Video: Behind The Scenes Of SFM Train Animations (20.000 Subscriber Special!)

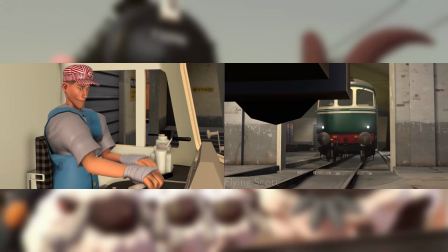That is because, for some reason, I had not placed the original animation file in the same folder as the rest of the completed animation,
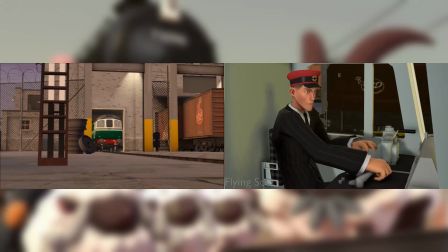so this specific scene was deleted at some point.
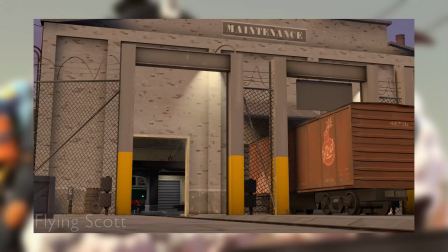What you see when you're watching the remastered Sheep on the Line is actually the only piece of completely new animation I had to do for the project,
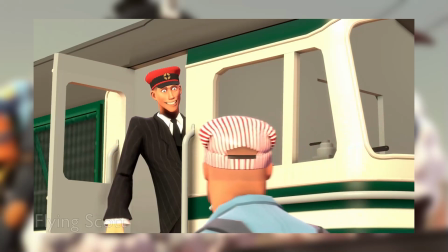with the same applying to when the suited up Scout arrives to help the engineer and Stoker Scout with their ovine problem.
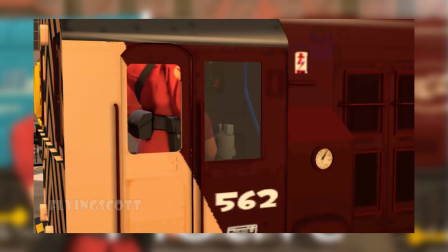Although not the biggest video I've ever done, Locomotive got more people asking for a sequel than Sheep on the Line did.
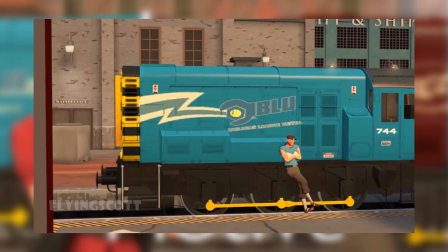I have given the idea serious consideration, though I do struggle a bit to write up something a bit more interesting than just,
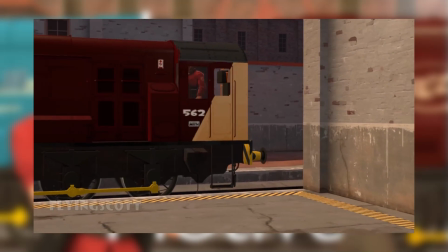as a certain criticism of my videos put it, watching the trains go by.
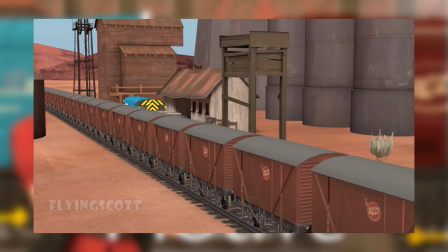Back to the original locomotive, I think this is where a lot of things became cemented as staples of my animations, with RED and BLU,
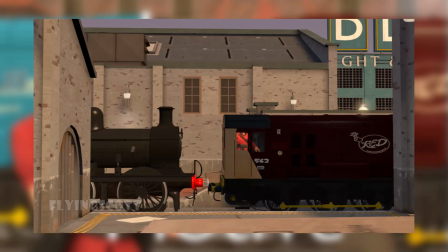or just red and blue, now being two defined entities working the same system rather than the mishmash seen in earlier videos.
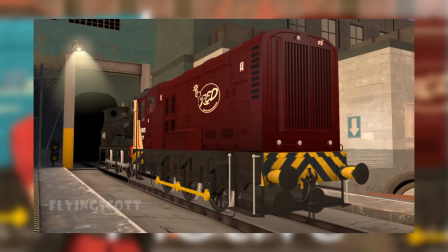I'd like to think the pattern of a video opening with dialogue,
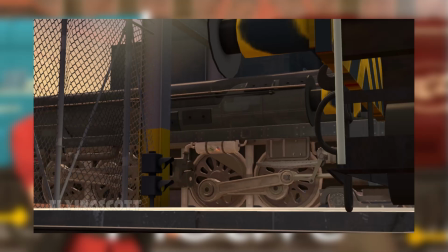and then the next couple of minutes consisting out of shots synced to music, only to close with dialogue again, started with locomotive.
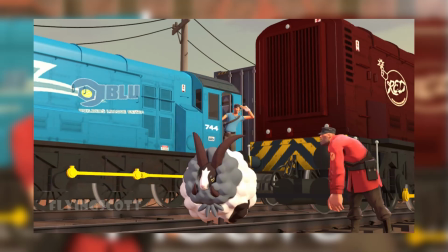Even such gags as there being a sheep blocking the line becoming a recurring joke in these videos go a long way to create my own style of video, I think.
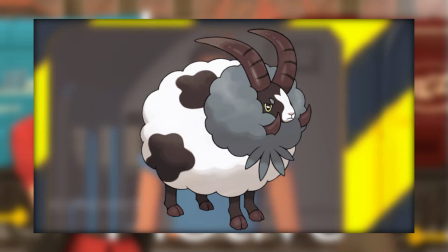The model of Dubwheel from the Pokemon series really was a great addition to my SFM library.
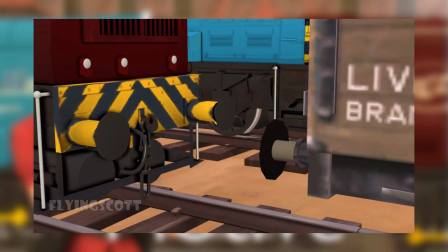Locomotive actually uses a fun trick, one I still utilise to this day, to make the Class 08 model look just that little bit better.
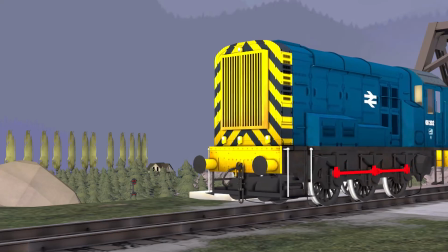The plain 08 model always looked a bit bare below the running plate, with the axles of the locomotive being easily visible in any sort of running shot.
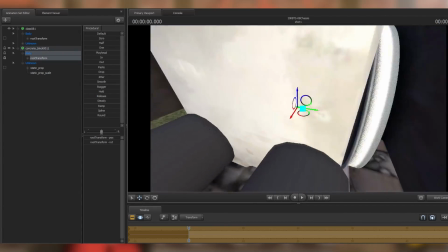To mitigate the issue, I always rig concrete blocks to the underside of the locomotive, usually 3 clipping through each other, to give the impression of a chassis.
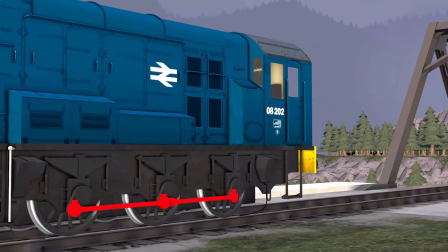I then colour the concrete block to blend in with the model's frames as closely as possible, and I think I've done a good job at it considering nobody has commented on it yet.
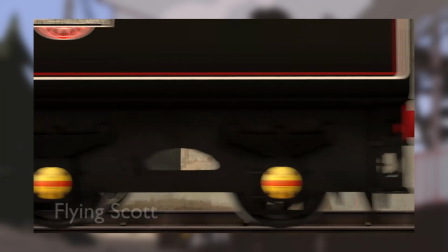Withdrawn was originally known as Final Run during production.
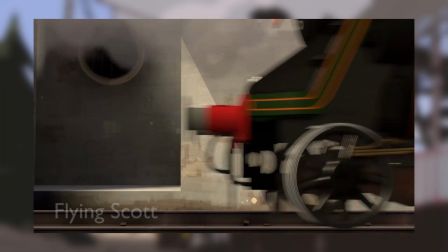Nothing too interesting went on during the animation process, as the video itself is not really interesting in my opinion.
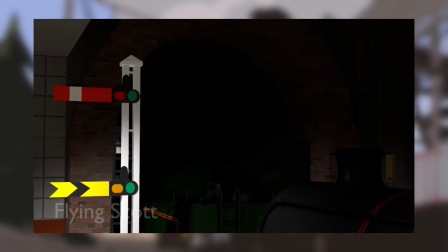I settled on using train simulator recordings for the sounds of the locomotives, and for the double headers I just pasted the same recording twice,
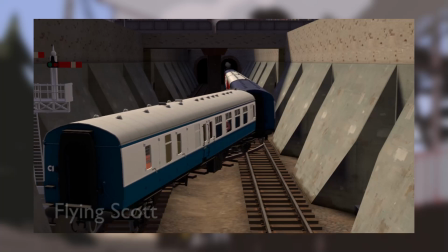but with a bit of a delay. The new thing I tried out with this animation being the coaches traversing a set of points.
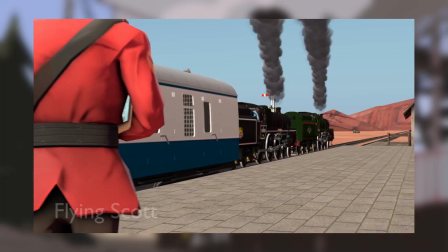Someone pointed out that my video shares a resemblance to Simon A.C. Martin's final YouTube episode of the British Railway Stories, his take on the talking trains thing.
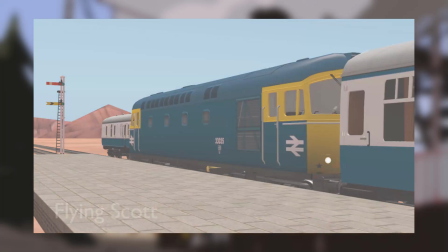However, whilst I did use the same music as he did in his video, I cannot with full certainty say it was an intentional nod.
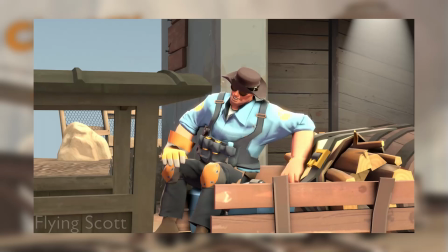I've gone on record before saying Chuggy the Tram is my least favourite video,
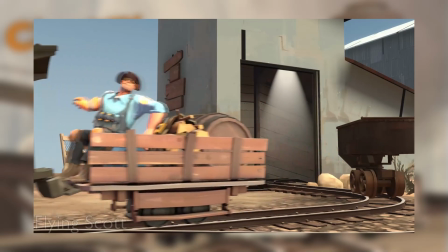well, one that I've not bothered to delete anyway, and that remains true to this day.
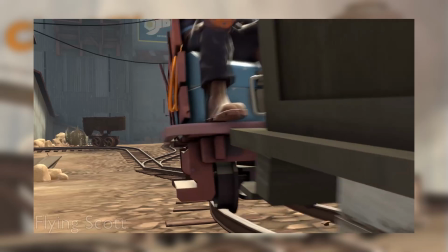Chuggy was made as a reaction to people claiming my animations took heavy inspiration from Thomas, or were otherwise heavily referencing the little blue tank engine.
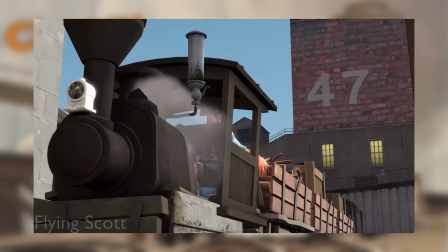A cuddly name, Chuggy herself being a bit more animated, and a title with a structure similar to one you'd find on one of the Thomas books,
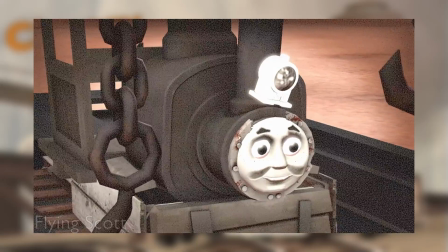all blend together to make a video which meant to make fun of people who kept asking me to add faces to the locomotives in my animations.
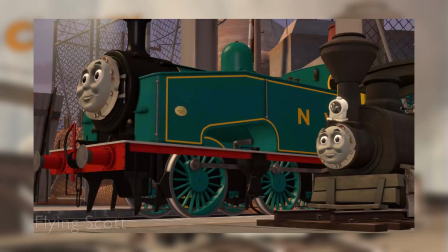On that front it seems to have been successful, as since Chuggy, no one has ever asked me to add faces ever again.
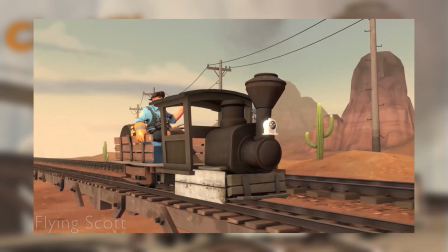The video was also so successful that it broke my analytics for a while, but that's another story.
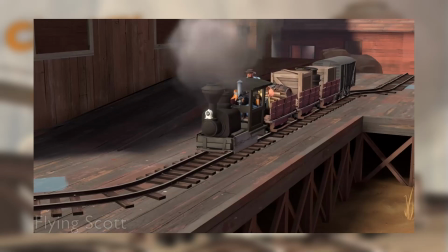The video itself has a couple nods to things happening around the time.
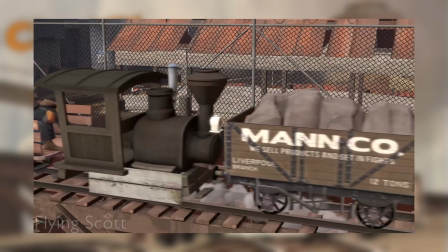Most of the assets and maps I use come from Valve's 2007 video game Team Fortress 2,
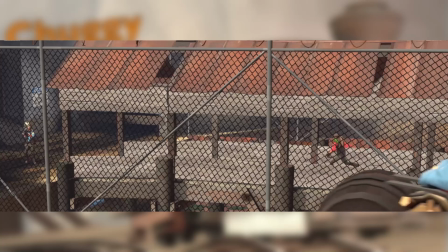and in the background of this shot, the red sniper character from the game, wearing the same loadout as my real-life friend TH,
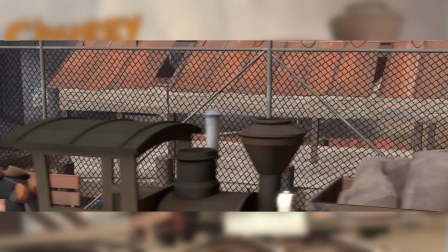with whom I've shot videos in the past, is shot on sight by a blue sniper. The blue sniper snaps to TH's position as soon as he sees him,
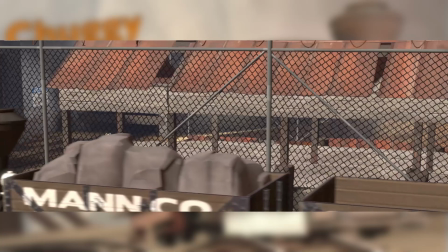reflecting how Team Fortress 2 was left unplayable in 2021 by bots,
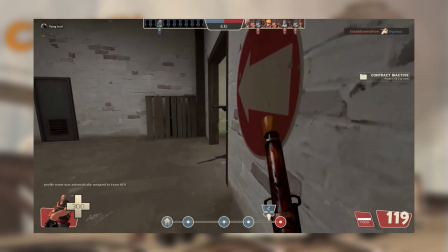automated scripts masquerading as real players, instantly killing people as soon as they saw them.
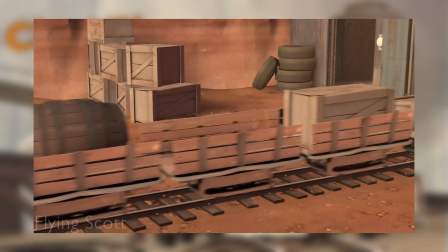In another shot, when Chuggy pulls away with a long train of carts, one of the last wagons has a YouTube play button and a tally as a load.